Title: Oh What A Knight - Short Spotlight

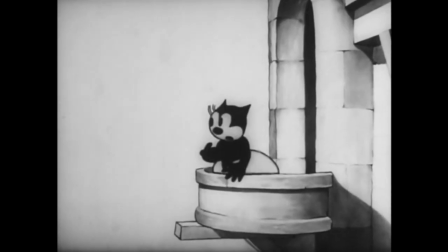She nervously looks over her shoulder and shakes, but she still smiles at Oswald and waves to him.
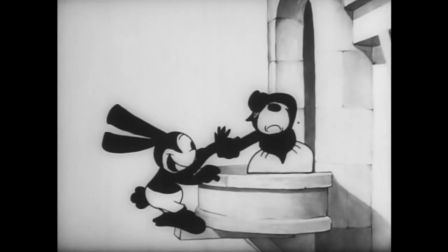You don't need any title cards. Her body language speaks for itself. That's the real magic of silent film.
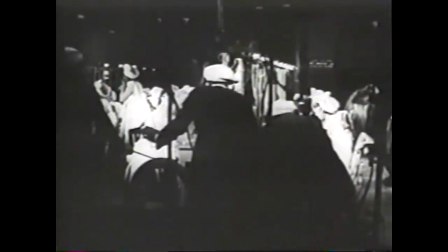Without any music or much dialogue, it's reliant on visuals to get the story across, doubly so in a medium like animation.
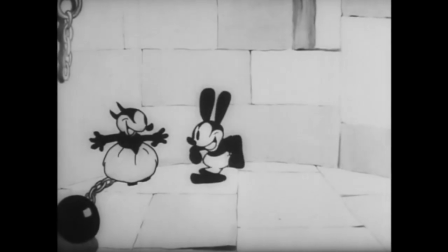But just because the cartoon is simple, doesn't mean it's bad. There are a couple of really clever visuals.
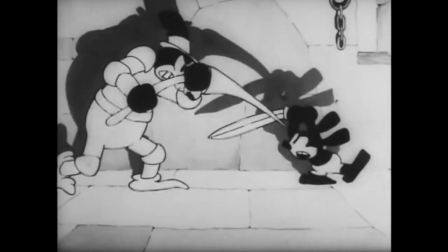The most striking scene in the cartoon is probably the sword fight.
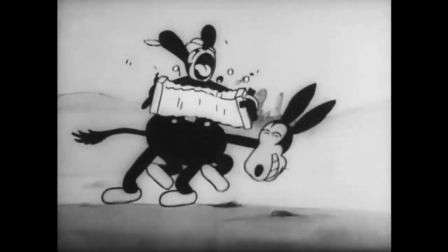There are big dark shadows cast behind them, contrasting with the more simplistic lighting in the rest of the film, it makes the scene more dramatic.
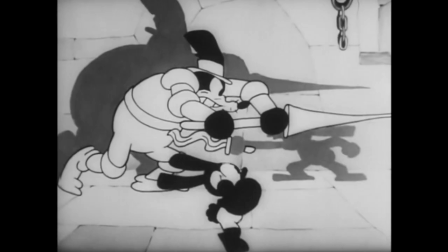This is par for the course nowadays, but back in 1928, it was revolutionary.
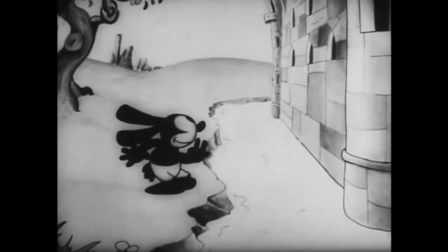I think a lot of the cartoon's charm comes from that 20s rubber hose animation.
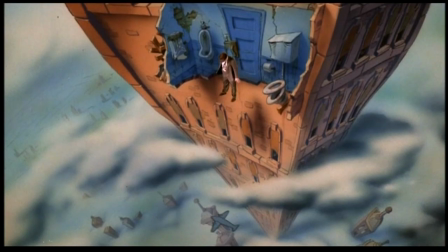You know the cartoon gag where a character walks off a cliff, and they don't start falling until they look down?
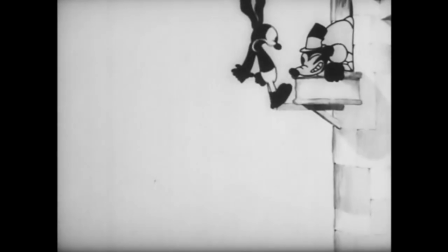Here's how it happens in this cartoon.
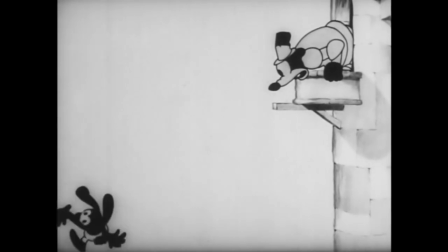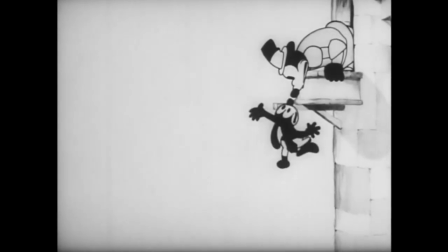I'm sure this isn't the first time that gag has been tried, but it's still cool to see an early version of it.
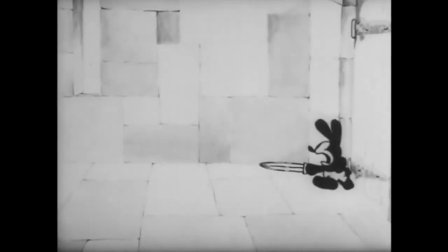And there's just some neat character animation. Like how Oswald's head launches off his body to avoid the jousting stick.
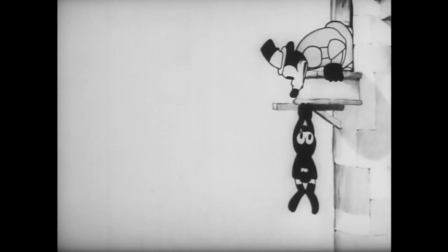That's so creative. You just don't see this kind of stuff in modern cartoons. And of course, there's Oswald himself.
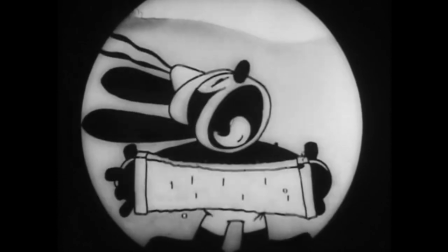He's just the perfect protagonist. Good-natured, but a little mischievous.
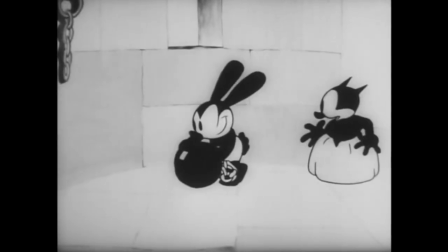He's always getting himself into trouble, but finds a way out through his quick wit and, yes, luck.
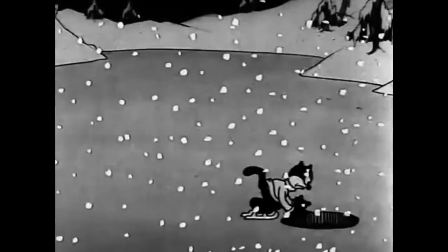You can see a massive improvement over what they were doing with Julius in the Alice comedies.
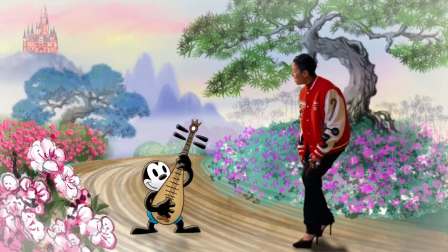And I think that's why there's so much affection for Oswald, even all these years later.
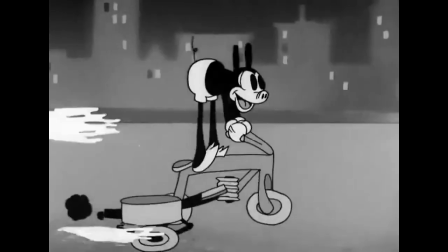I mean, when was the last time you saw people clamoring for more Piggy stuff, or more Waffles and Dawn stuff?
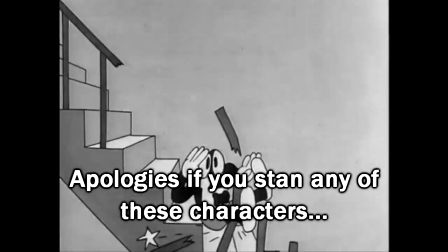Flip the Frog and Bimbo were doing a lot of the same things, but you don't see huge fanbases for them like you do for Oswald.
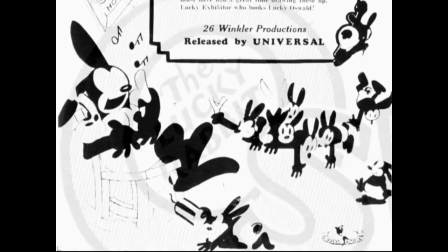Part of that is just the mythos surrounding him, how Disney had him, lost him, and made Mickey afterwards.
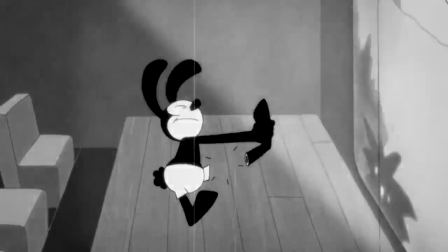Another part is that he's just so perfectly endearing for all the reasons mentioned prior,
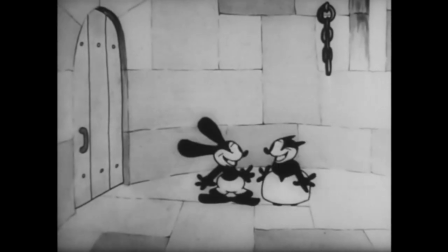something that's excellently shown in cartoons like Oh What a Night.
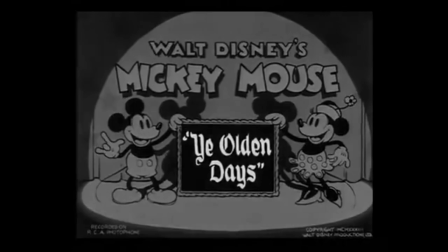It should be noted that Mickey would eventually get his own medieval cartoon, Ye Olden Days, which features quite a few similarities to this one,
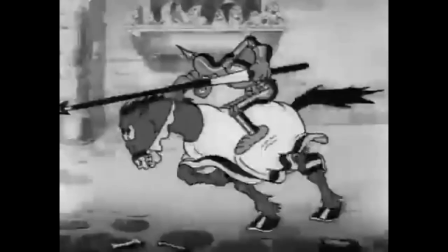like some of the gags and the general premise of putting these characters in medieval settings.
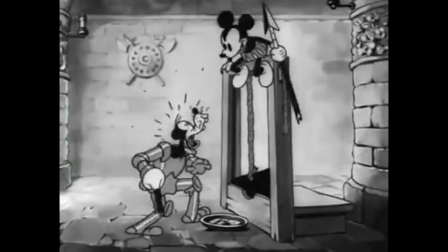However, even though I've seen it called a remake, they're pretty distinct cartoons.
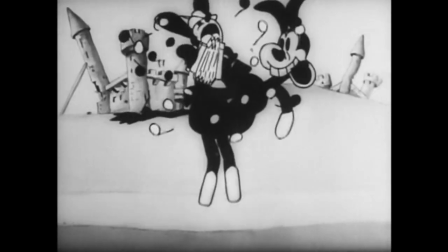Though it is still fun to compare and contrast what Oswald did to what Mickey did a few years later.
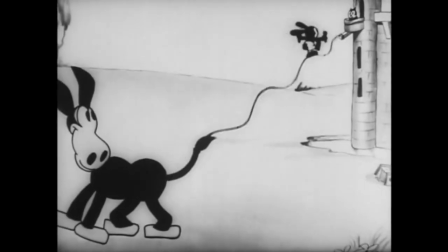There isn't much more that needs to be said.
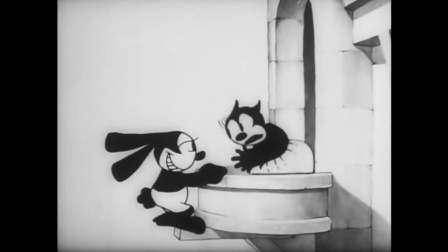Oh What a Night is just an excellent example of the rubber hose style, and for my money, is the definitive Oswald cartoon.
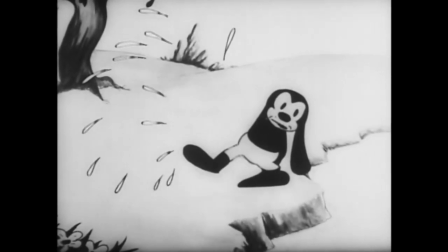If you wanted to introduce the character to someone who never heard of him before, this is the cartoon to show them.
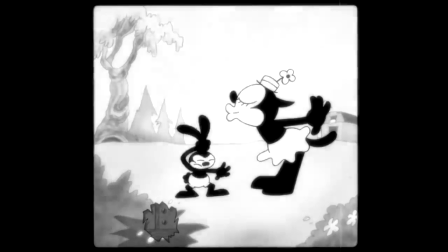It exemplifies why people love him and still talk about him almost a hundred years later.
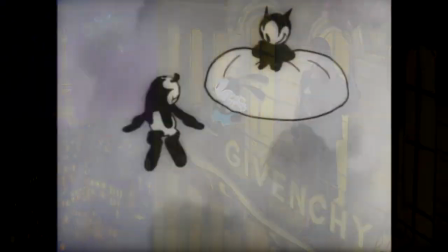So, check it out and see what all the hoopla is about.
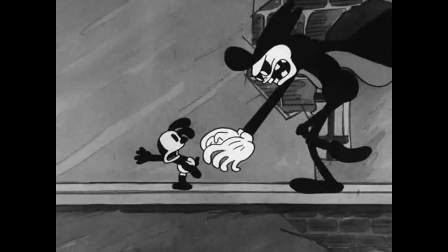And since I know I'm going to get asked, my favorite Oswald cartoon is actually one from the Lance era, 1930 Spooks.
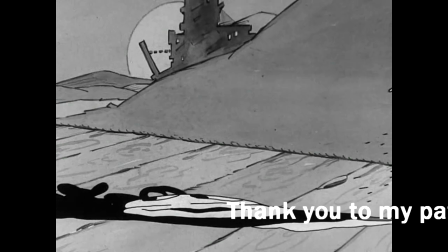If you like cartoons that are just weird and funny, I'd recommend it. Leave a comment if you want me to talk about it, even though it isn't a Disney cartoon.
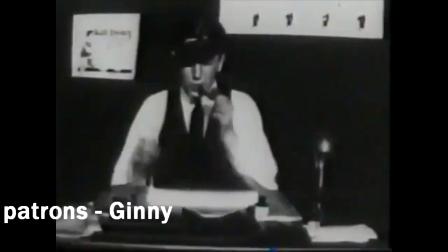And while you're at it,
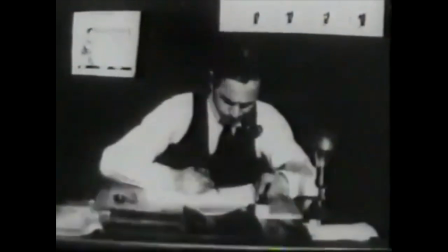have you seen this cartoon, and which one should we cover next? thank you so much for watching as always and i will talk to you guys soon take care